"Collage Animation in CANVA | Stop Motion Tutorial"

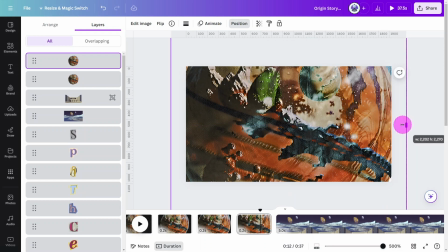Crop the first layer from right to left to the center of the page. Then do the same to the bottom layer from the other direction so they meet in the middle.
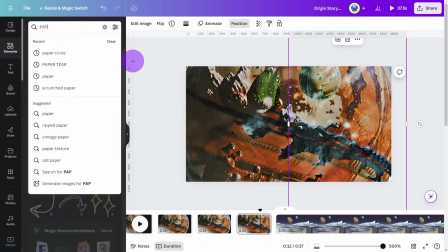Open the Elements tab and search for Paper Tear.
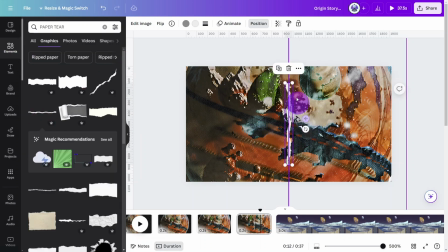Select this one, rotate and resize to the center of the page.
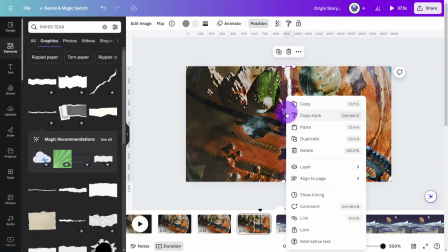Then duplicate it, so we have two identicals stacked on top of each other.
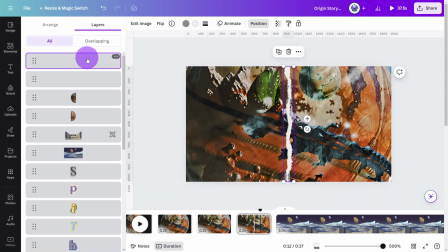Open the Positions tab, hold Ctrl, and select one tier layer and one planet half, then group them together, then do the same for the remaining two layers.
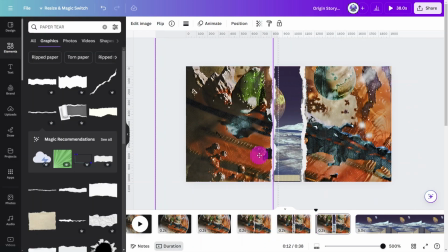Now you can proceed with the stop motion process,
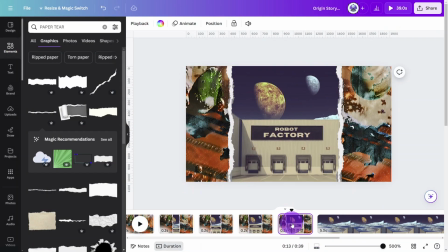pulling the two planet layers apart while simultaneously raising the Robot Factory layer up as the next scene comes into view.
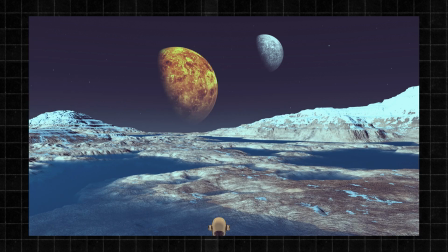Let's move on to this next scene so I can show you how to give the illusion of depth and perspective.
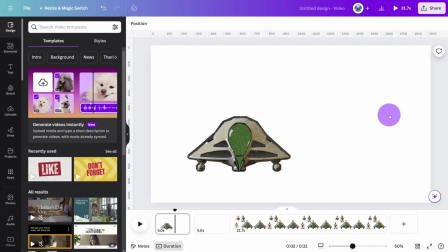Firstly, I generated the spacecraft by using the same scrapbook-style graphics in the Magic Media app. I then placed my avatar behind the craft and gave it a sepia tone, and replicated another version by altering a different avatar image to look similar to me from behind.
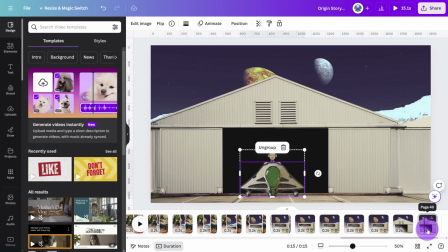To give the impression that an object is moving towards you,
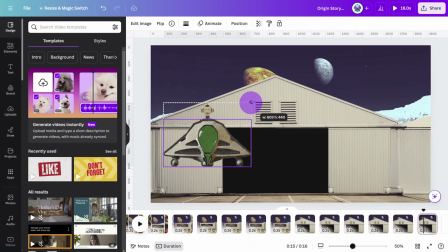simply enlarge it as you go through the pages in the stop motion process.
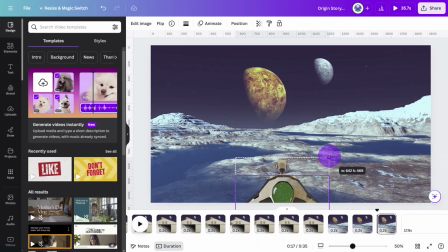Make it smaller to give the impression of moving away from the viewer, and you can also decrease the transparency for added effect.
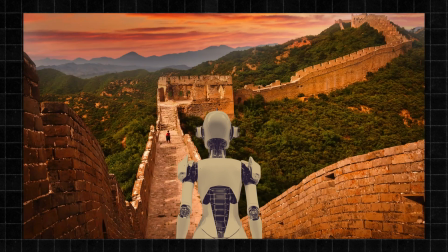Now, let's look at the scenes where I am moving through different landscapes on Earth.
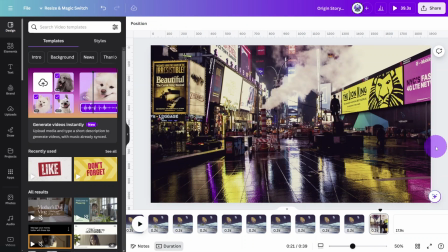First, set up the initial scene with the subject placed in the center of the canvas. Place two guidelines just above the subject, one touching the top of the layer and the other a few pixels above.
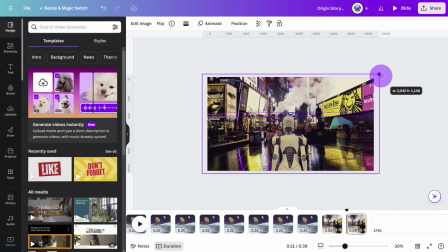As you work your way through the stop motion,
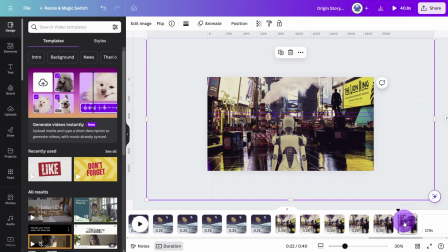enlarge the background image for each page and move the subject up and down between the two guidelines, like so.
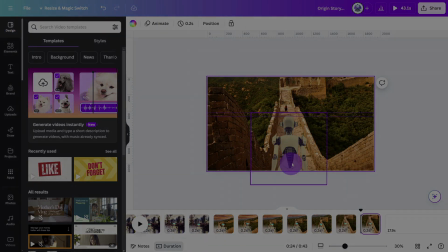Now let's play the full animation.